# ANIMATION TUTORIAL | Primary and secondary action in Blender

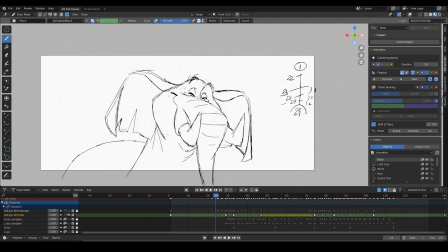(8:23)
We have 24, 25 and then I slow down into twos until I get to 29, slowing down in this second part of the chart until I reach the compressed drawing. And then from this anticipation on I start accelerating into this
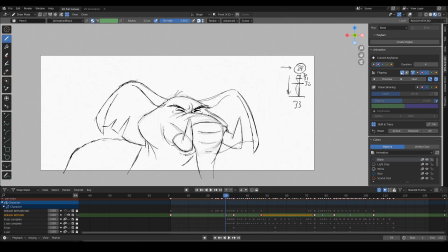(8:43)
breakdown and so as you can see this is an acceleration chart on once because I want the movement to be very abrupt and so after that this is the breakdown and after that I slow down into the final key which is 47.
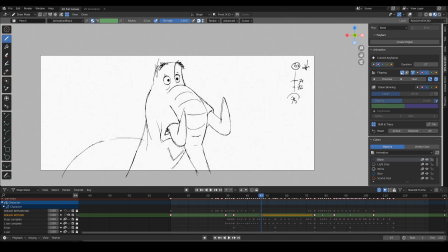(9:02)
And right now I'm not keeping the ears into consideration as you already know because they will have a different timing being so big and large they will need more time to settle into the final position. And so after applying all the in-betweens to the primary action which is what happens
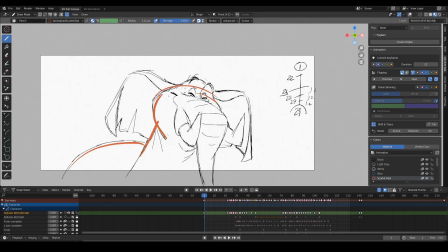(9:21)
to this part of the character, I end up with this outcome.
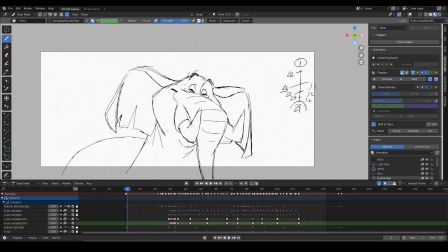(9:37)
So now that the main action is sorted out, what I do is I keep playing it and I know you might laugh at this but this is something I really do. I mimic, in this case, the ears movement with my fingers on screen.
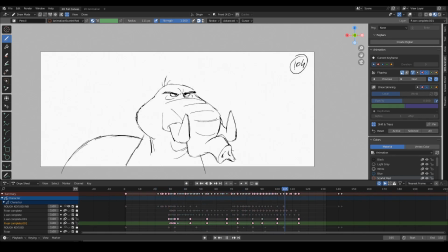(9:52)
I literally move my fingers making them dance on the screen so that I can imagine what's going to be the movement of the ears. And that makes me understand what moves first and what moves last for example and what's going to be the path that they take as they move.
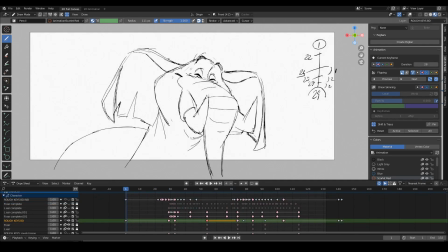(10:11)
So if I start back from my original keys which are these, I want the ears to finally of course settle on this position here but before they get there because they're being pulled in, I want to draw a key that is closer than this,
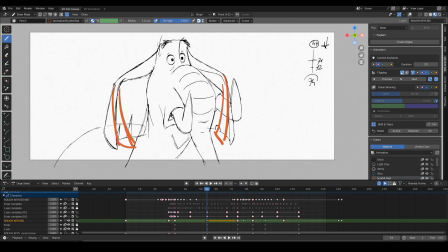(10:27)
like this, and then overtake the final position a little bit like this, and then settle on the final key.
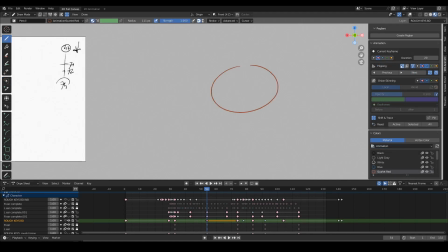(10:40)
So to be even clearer, if this is the head of the character and this is the final ear position, I'm going to draw 1, 2,
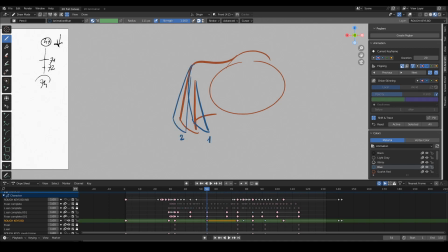(10:56)
and then 3, plus the necessary breakdowns to make this look like
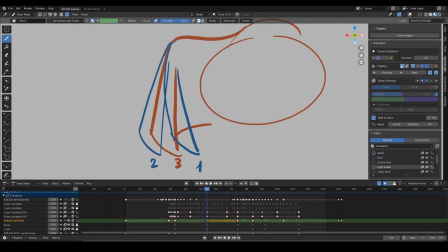(11:08)
the ears are going in the right direction. So the breakdowns will be between 1 and 2, something like this, and between two and three something like this.
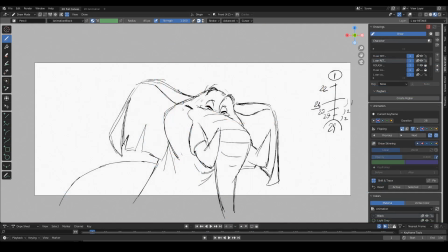(11:29)
So these are my final keys for the ears. Closed, more open, settled, and then closed, more open, and then settle.
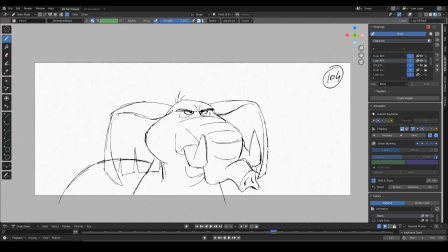(11:47)
And And then I'm going to in between and offset each ear.
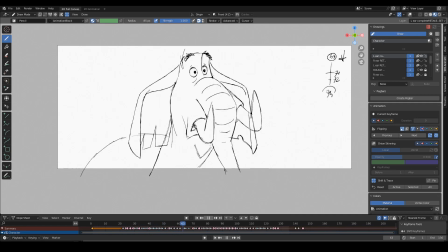(11:53)
And so this is the final outcome as you already saw at the beginning.
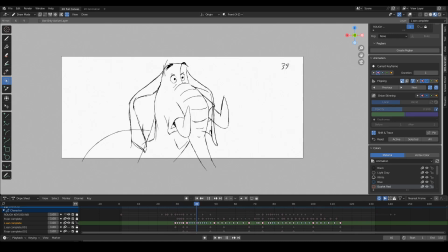(12:00)
Having the ears on a separate layer is very comfortable in a situation like this because it lets me find out things that I couldn't possibly plan ahead. For example, I like that this ear, the left ear on screen,
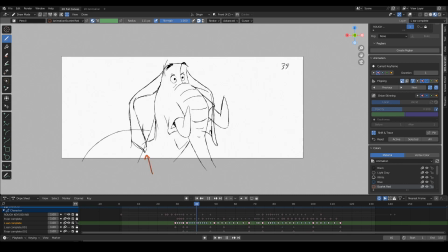(12:15)
hits this extreme while the head is still going up. The head at this point hasn't reached the final saddle position yet. It's gonna happen a little bit later here.